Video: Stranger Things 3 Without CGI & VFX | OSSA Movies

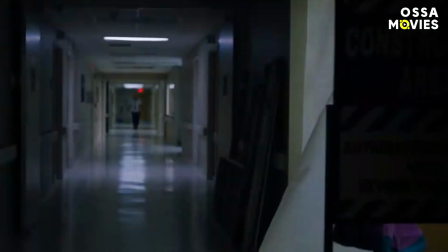The lights that go crazy are definitely one of the most memorable visual elements of the series.
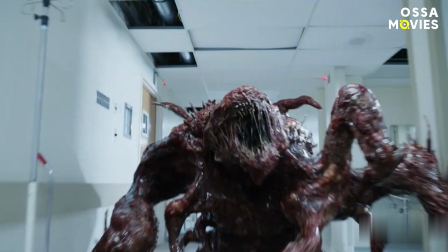So the flickering light bouncing off the shiny helmet was replicated on screen and helped to create this trademark Stranger Things effect.
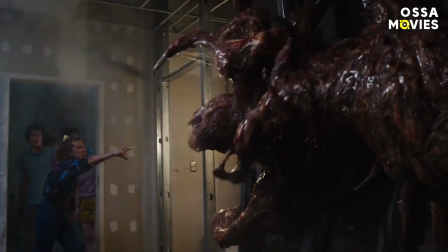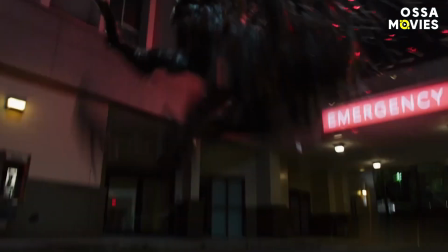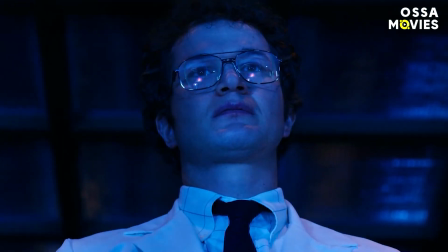And the best manifestation of this in the third season is the opening sequence inside the mysterious Russian lab.
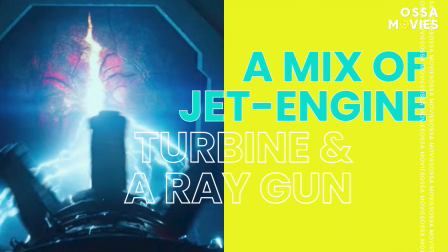A mix of jet engine turbine and a ray gun.
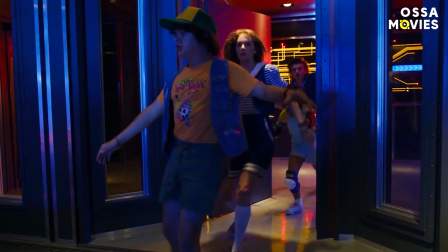The massive underground machine, operating right under the feet of the unaware Hawkins residents, became one of the biggest thrills for the visual effects team.
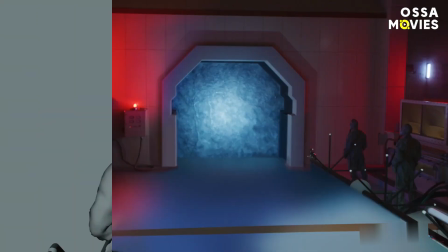The device that attempted to force open the gates to the Upside Down was initially described as a cross between a jet engine turbine and a ray gun.
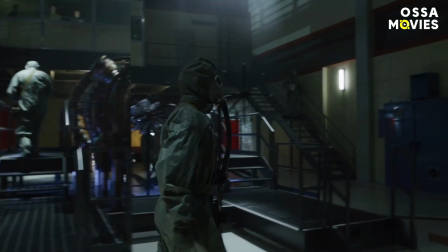In the opening sequence, it was created as a fully CG environment, including CG characters, those guys in chem suits.
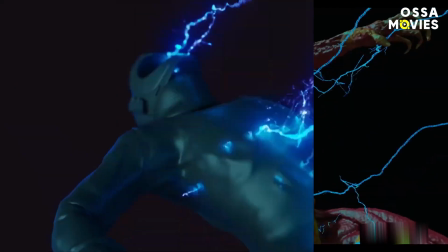The Duffer Brothers called it jaw-dropping and one of their favorites. But what about the scene where Hopper heroically sacrificed himself?
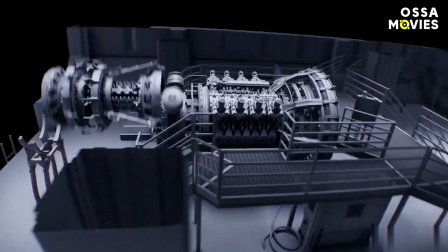The show's art department actually built the Russian machine, but the turbine wasn't functional.
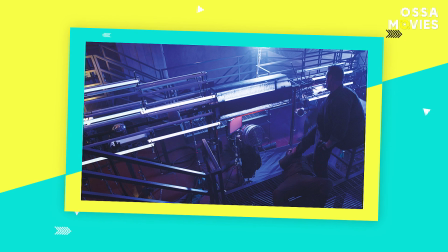The skeletal version of the device, placed on stage, provided a sense of what the shape of the machine would be if it were fully built.
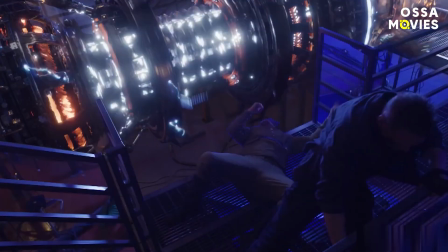Then the visual effects team came into play. They added an interactive element that later served as a basis for animation.
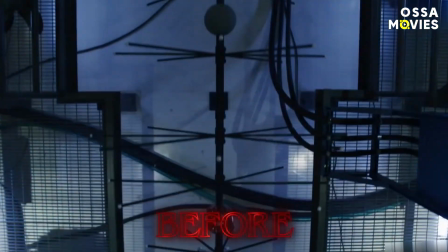It looked like a Christmas tree-like metal scaffold, spiked with tracking dots and featuring large silver tracking balls to reflect the lighting.
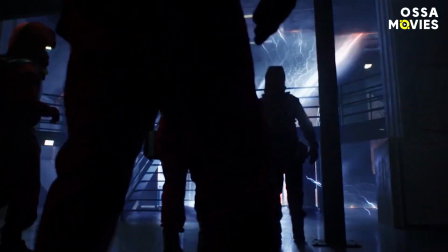And even that wasn't the end. For the final shots of the sequence, special effects people built a cylindrical rotating rig with lights in it and mirrors inside and out.
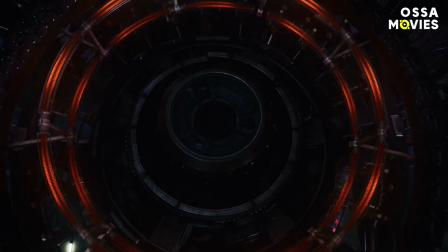The complicated device had an automobile motor that could spin at any desired speed, providing that trademark chaotic lighting.
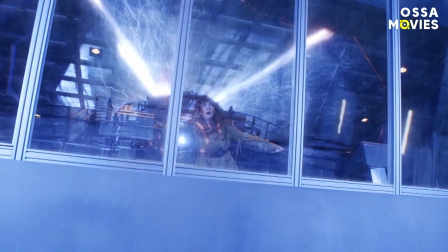And the rest was created digitally, including the powerful beams emitted by the machine.
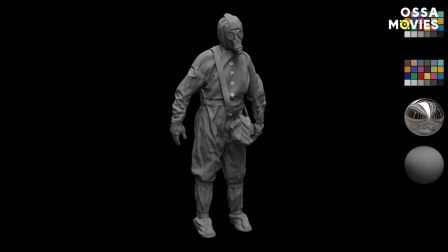Wow, now that you know how this scene was shot, we bet you love it as much as the Duffers do.
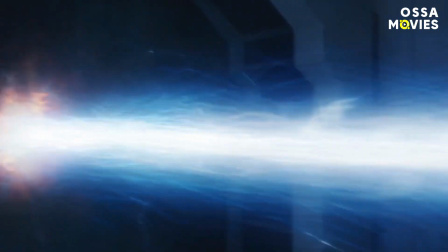But not every special effect has to be huge in order to be impressive.
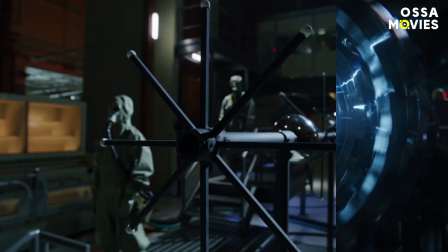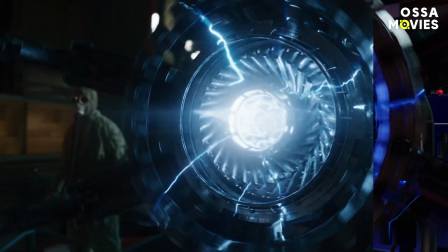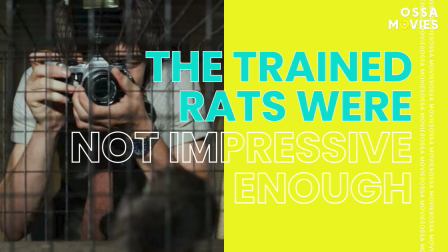The trained rats were not impressive enough.
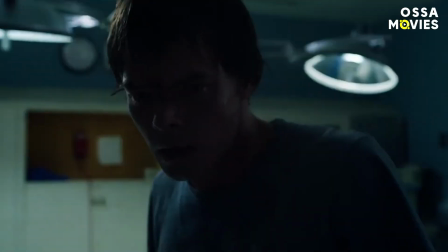The enormous slimy embodiment of the Mind Flayer is definitely the show's most memorable and grossest monster so far.
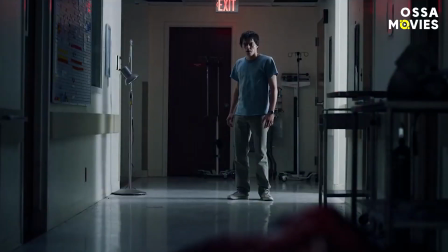But it's not the first ghastly creature we meet in Season 3 of Stranger Things.
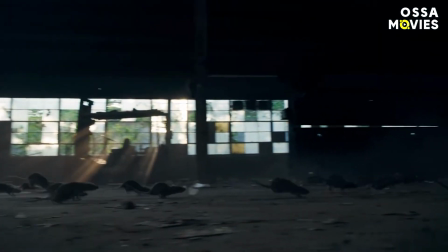The rats were basically the first incarnation of this monster, just like the Pollywog and Demogorgon.
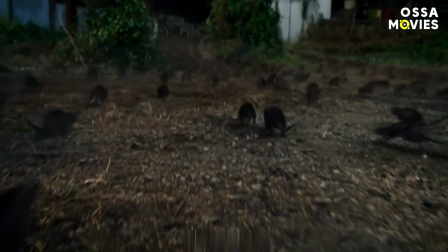So a great deal of work went into creating exploding rats and moving blobs of goo. Amazingly, the team considered using trained rats for part of the filming because the Duffers initially wanted to use as many practical effects as possible.
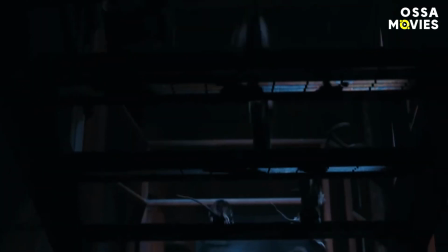However, they decided against using real animals since you can't just explode live rats.
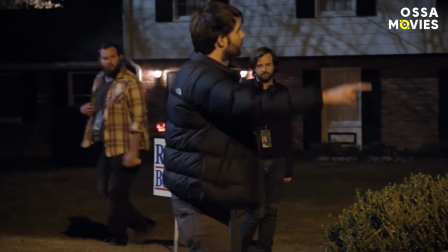The next thing the special effects team thought of was doll rats and remote-controlled rats.
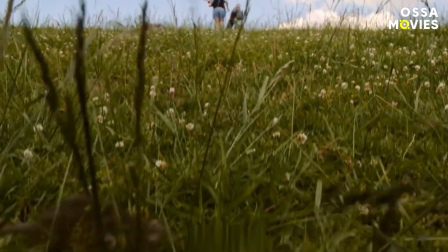Unfortunately, they were quote-unquote hideously dysfunctional, so these puppets just served as a reference for what the shot was going to be.
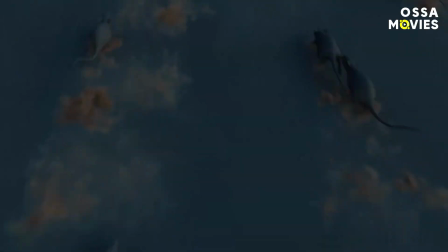Later, they were all replaced by the CG rats, and they ended up looking totally realistic and believable.
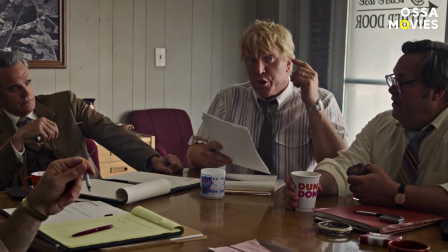There was only one real rat on the show, on a photograph that Nancy needed to show her boss at the Hawkins Post, and even that one didn't make the final cut.
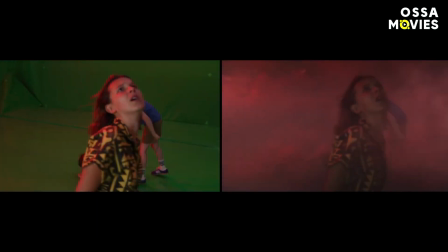Of course, these were not the only scenes where CGI played an important role.
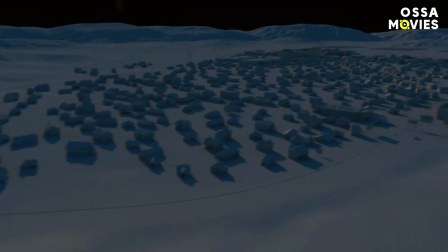Many locations and environments were digitally created or enhanced, including the Starcourt Mall,
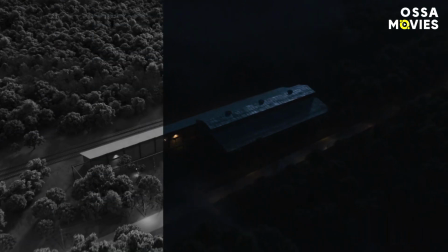some of its exteriors, and the thrilling fight over and into the abandoned factory.
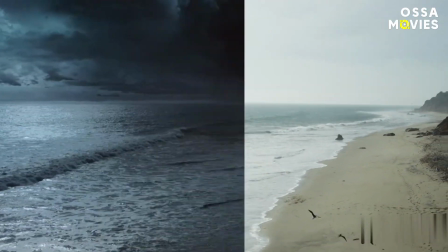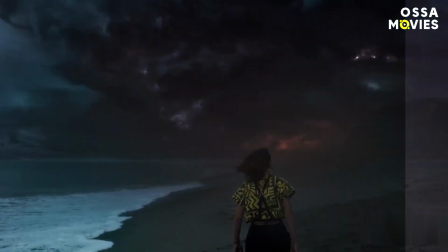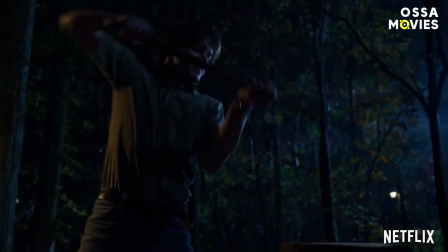And which of these effects impressed you the most? Do you agree that the third season was the most exciting so far?
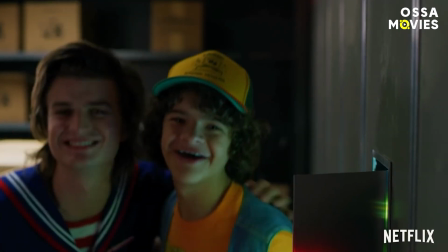Don't be shy to share with us in the comments, and thanks for staying with OSSA Movies.